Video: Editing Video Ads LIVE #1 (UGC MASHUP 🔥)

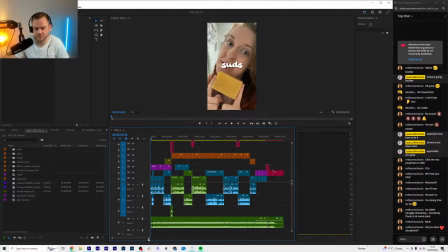So the storyboard would have literally been just a Google Doc with the storyboard would have just been a Google Doc with the text, because if they don't have any narrative, then you've just got PNGs,
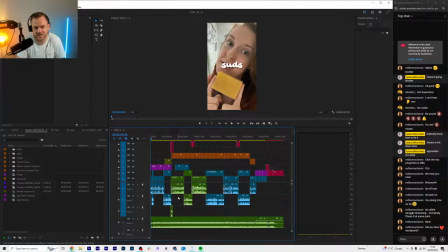and it's like, make something that sells. Well, you're only going to be able to deliver a message by text or getting like some sort of AI voiceover or something like that. So anyway, so that's that one. And now we're going to go through, I probably won't actually be able to edit this next video live.
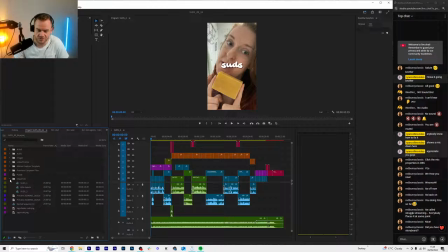I might do it later, because I got the gym at 5 and I'm kind of like giving loads of context and stuff here. So maybe this will just get saved as a little training or something. I don't know. I'll leave it up.
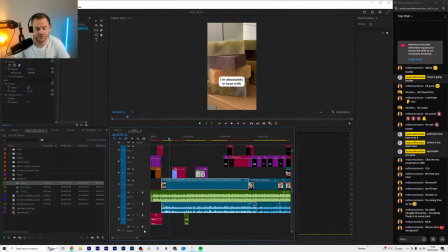So yeah. So now we've got UGC to edit, right? We've got loads of clips of people talking. So the driver is actually the clip here. So I'm gonna solo.
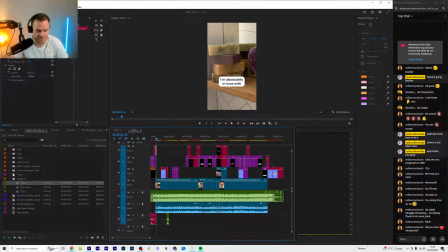Actually, I'll show you how I did this from the start, because okay, so you got tons of this content. Where do you even start? So I'm quite systematic with it, because I want to make, you know, if I can get my clients more videos, it's great for me because I get more work.
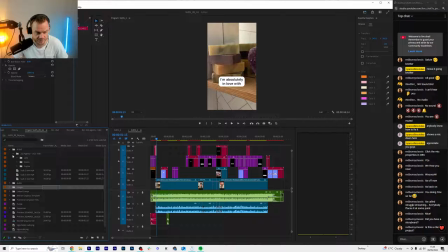Yeah, this is a client project. I'm doing it right now. So that one was from like 2 years ago, and then he wanted more videos. So I'm just decided, you know what, I'm going to stream, and we'll just see how this streaming thing goes.
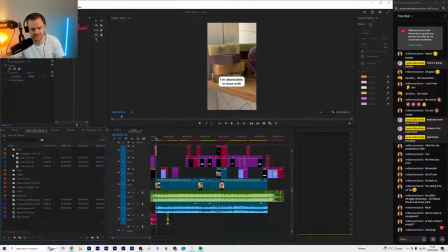So yeah, so what I did, these aren't even all of the videos at all. I downloaded them, dragged all the folders in, and then what you'll do, first of all, anything with music or anything that's
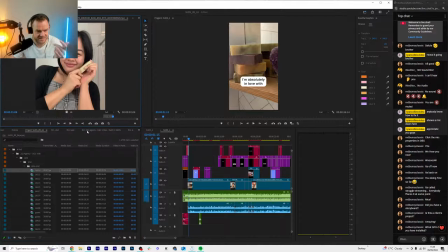kind of edited, I'm not going to use. So I'll just play this.
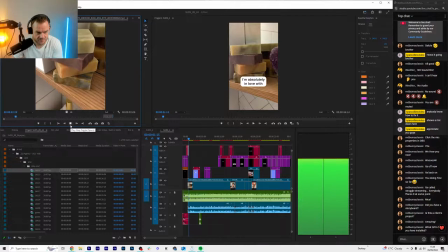I am absolutely in love with the Suds natural handcrafted bar soap.
First of all, so I was like, oh, okay, straight away.
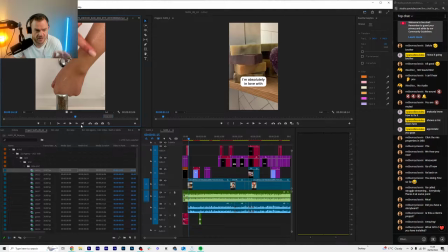We've got a video, there's no text, blah, blah, blah. We can use this one and improve this. So how can we improve it? Well, what I did was I create a timeline, and I'm just going to solo the, sorry, how can I just solo? I just want to solo her.
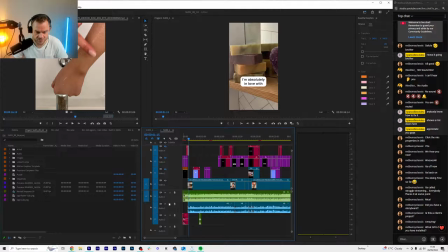So let's just solo this. I've got less screen because I'm on a 34-inch monitor. I've made it all smaller to fit the stream so that people can see properly on like a 1080p thing.
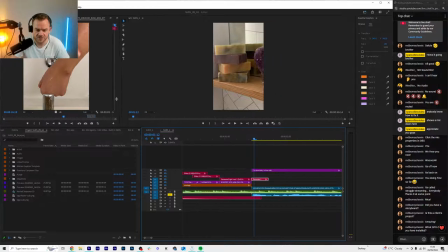It's 1440p, but so I took this and basically I just made
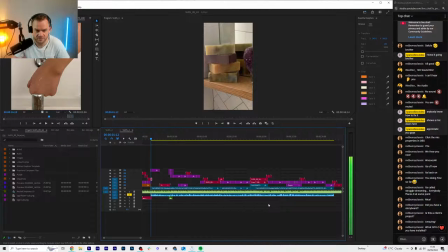2 or 3 cuts in it just to tighten it up.
I'm absolutely in love with the Suds natural handcrafted bar soap. First of all, these are beautiful to just look at. I love the marbling on all of these. They are made with 100% natural oils and butters, so my skin, which is normally very dry and irritated.
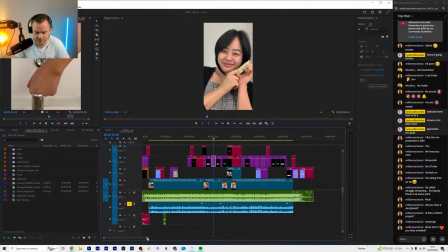So you get the point. I'm not going to make you watch the whole thing a million times. So then I was like, okay, how do we make this more exciting? Well, obviously music is going to make it more exciting. So I found this track, which is kind of just high energy.
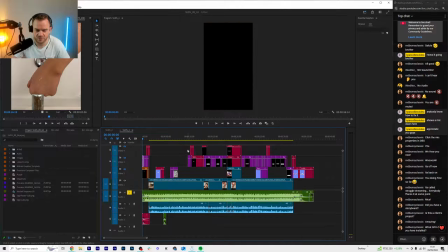Let me know if this is all loud enough as well. It does go quieter.
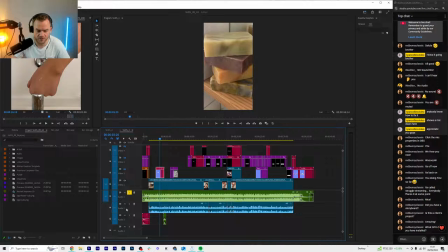So I found this track that works if we play them both together.
Handcrafted bar soap. First of all, these are beautiful to just look at. I love the...
So they work together. And it's okay. How do I turn up? Oh, hang on. Desktop. Right, if I play this.
The marbling on all of these.
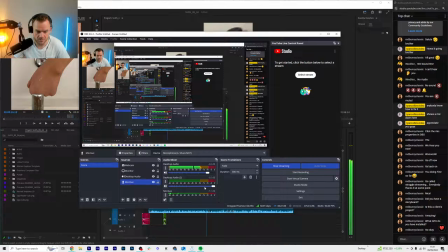They are made with 100% natural oils and butters, so my skin, which is normally very dry and irritated, feels perfectly moisturized but still clean.